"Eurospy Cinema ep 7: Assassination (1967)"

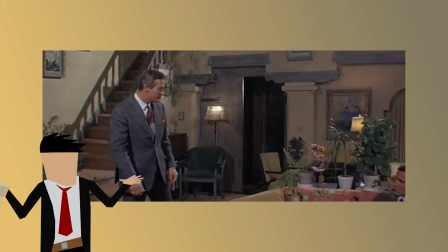(4:07)
Both films I think do a really nice job of depicting the nature of double agents,
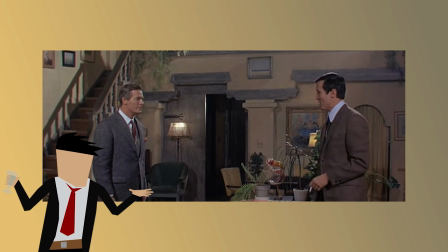(4:12)
especially with the character of Bob who like Philip is a double agent but because the film is colored by Philip's
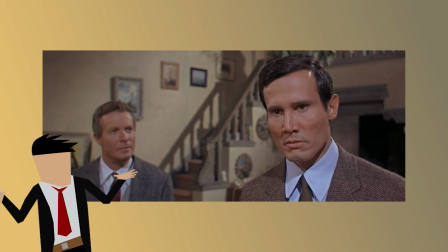(4:18)
perspective we never really know which side Bob was actually working for as we see him fulfilling orders from both sides.
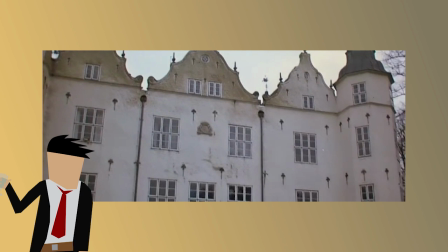(4:27)
The script has some moments that I would definitely padding if this was a TV show but considering this is a film it's probably more apt to call them character development.
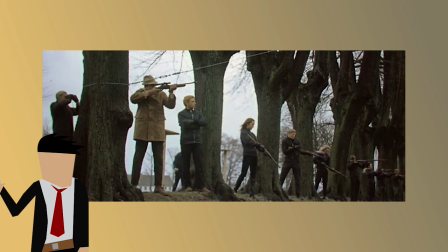(4:35)
For instance there is a scene where Philip does some shooting demonstrations showing he's a crack shot something which the baddies are happy to find out. However during this sequence Philip fakes a jam in his gun so as to try and find out where the gun room is at the baddie headquarters. Now the attempt to extract the information fails as they instead just give him another rifle to have on hand before heading to the gun room without him but the moment is really neat. The fact that we see that Philip is not simply resting on his laurels and that he instead is keen to gather information so that he can assassinate the head of the baddie organization is really great. It may not have any impact on later events, but it shows the audience that Philip is still keenly focused on his mission.
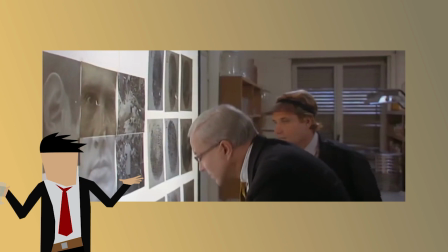(5:16)
Another really neat part of the film is when the villains are checking whether Philip is actually a different person or whether he's John.
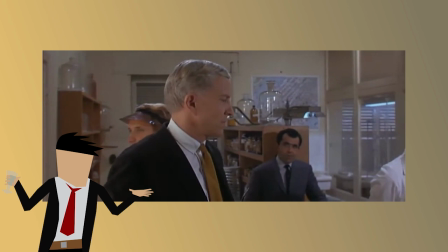(5:22)
They go to crazy lengths, acquiring many photos of him along with dusting for his fingerprints and taping his voice in phone calls.
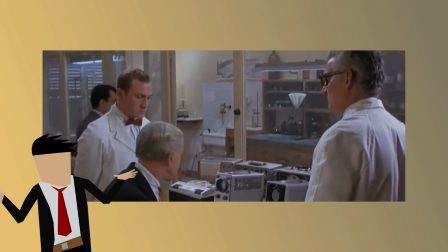(5:29)
The scene is fairly long as it clearly shows that John has had minor facial plastic surgery,
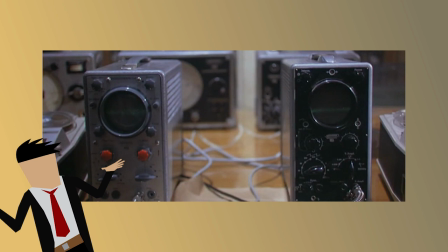(5:34)
fingerprint alterations and that he even speaks in a slightly different register and intonation.
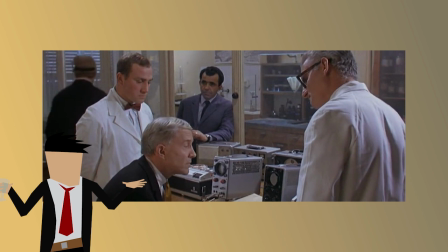(5:39)
All this means that the baddies believe that Philip is indeed a different person.
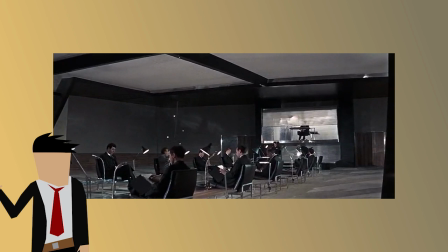(5:44)
That's really neat, not only for the sake of the audience but also for establishing the villain organisation as highly organised and keen to maintain security.
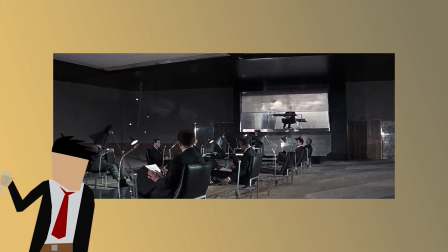(5:53)
Something I love that the film does is incorporate one of the worst aspects of Spectre from the Bond franchise.
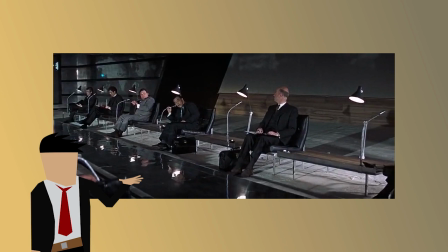(5:59)
Overall really like Spectre as an organization, especially the way they were portrayed around this time period with the likes of Thunderball and from Russia with Love.
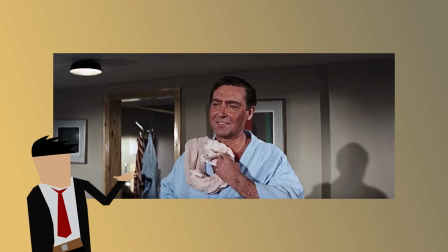(6:08)
However, something that I've always found funny is the fact that some Spectre agents have a specific
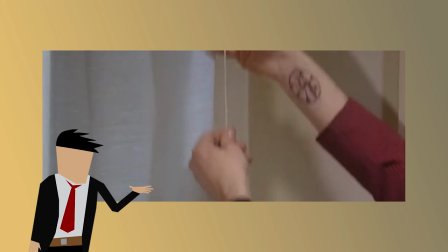(6:13)
Spectre tattoo on their arm when the organization is supposed to be a big secret.
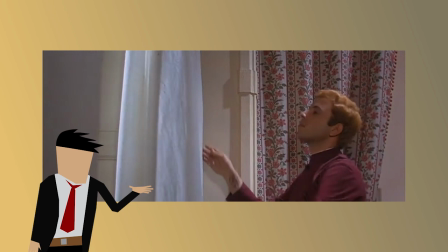(6:18)
Hilariously, the unnamed criminal organization of this film also has some of its agents wearing easily identifiable tattoos on their arms.
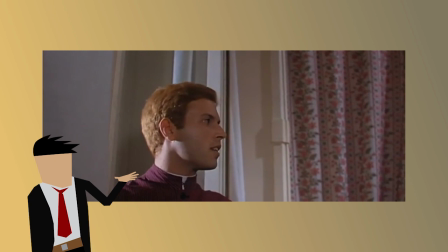(6:25)
However, in this film, it does actually serve to further the plot, so I can kind of excuse the scriptwriters for this one.
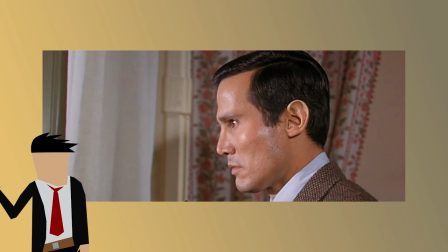(6:31)
The tattoo leads into one of my favorite scenes, actually, where Philip receives his instructions via the porter at the hotel he's staying at.
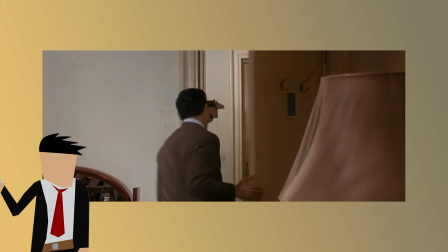(6:39)
After receiving them, that is to watch Barbara and her new husband, he wants to get a little bit more information.
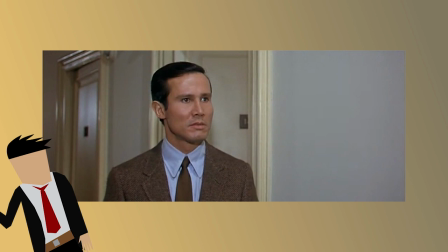(6:44)
The hotel porter has already left his room, so he goes out into the hallway to find him. However, he's nowhere to be seen.
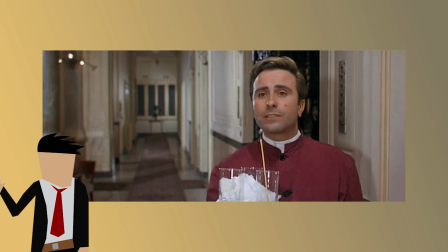(6:50)
Then, when Philip asks about a porter called Otto he discovers that there is no such person and the same with the woman who showed him into his room.
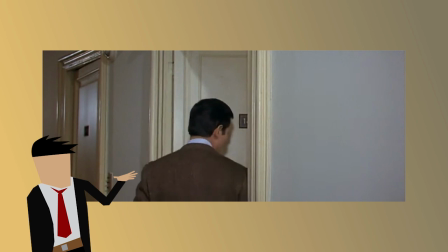(6:58)
It's not strictly necessary to the plot but it does do a really nice job of highlighting the secret nature of the organization that Philip is trying to join.
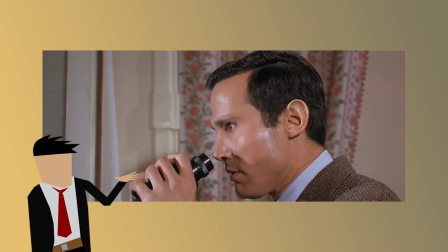(7:07)
In addition to that it also adds to the frightening and somewhat confusing atmosphere of spy work in the film, poking ideas that nothing is truly as it seems.
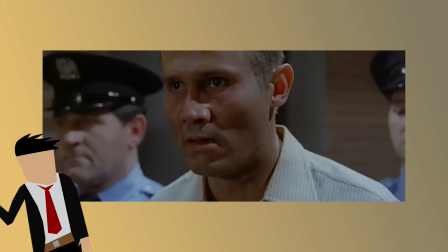(7:17)
The camera work is pretty normal for the time except for the execution scene at the beginning of the film.
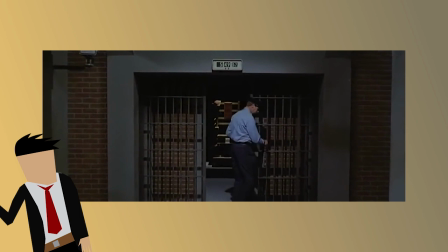(7:21)
The way it's shot is very atmospheric and accompanied by an excellent score makes the whole scene exceptionally good.
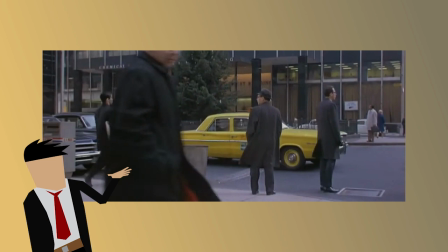(7:27)
There is a weight to every step John takes and a feeling of impending dread and doom and this is very
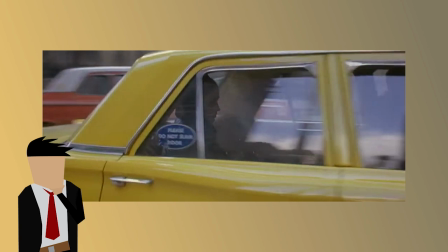(7:33)
nicely contrasted with a sudden scene change to Barbara getting out of a taxi at the lawyer's office.
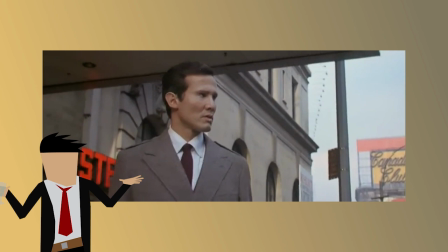(7:39)
There are definitely some new wave influences on the film especially with the scenes of Philip walking
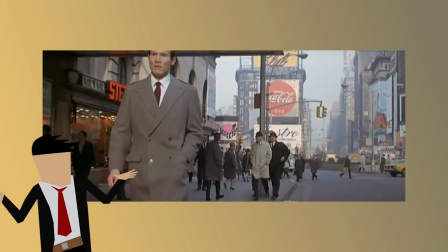(7:44)
around in the city where they had to do the routine of moving along with Philip as he walks down the street.
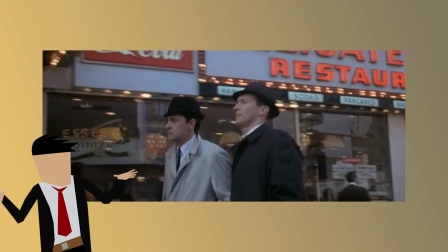(7:49)
It especially evokes ideas of La Nouvelle Vague because of how you can clearly see that the people in the background are definitely not extras.
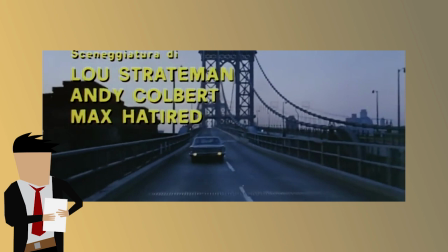(7:57)
I mean, most either stare at the camera or notice the camera and then get embarrassed and look away. The film's score is pretty good and was written by Robby Poitevin.
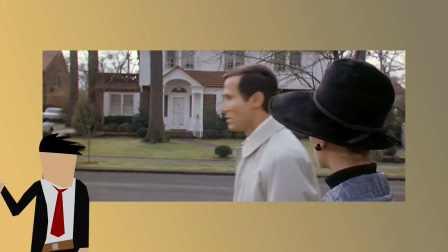(8:05)
It's all very competent, fitting the scenes that it's played in.
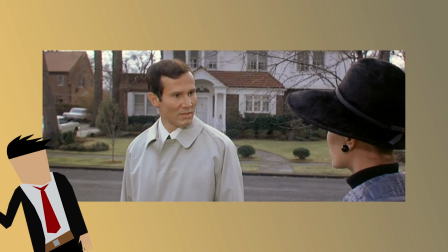(8:08)
Something I do very much admire about the film is the fact that the composer went to the effort of writing a specific motif for Philip.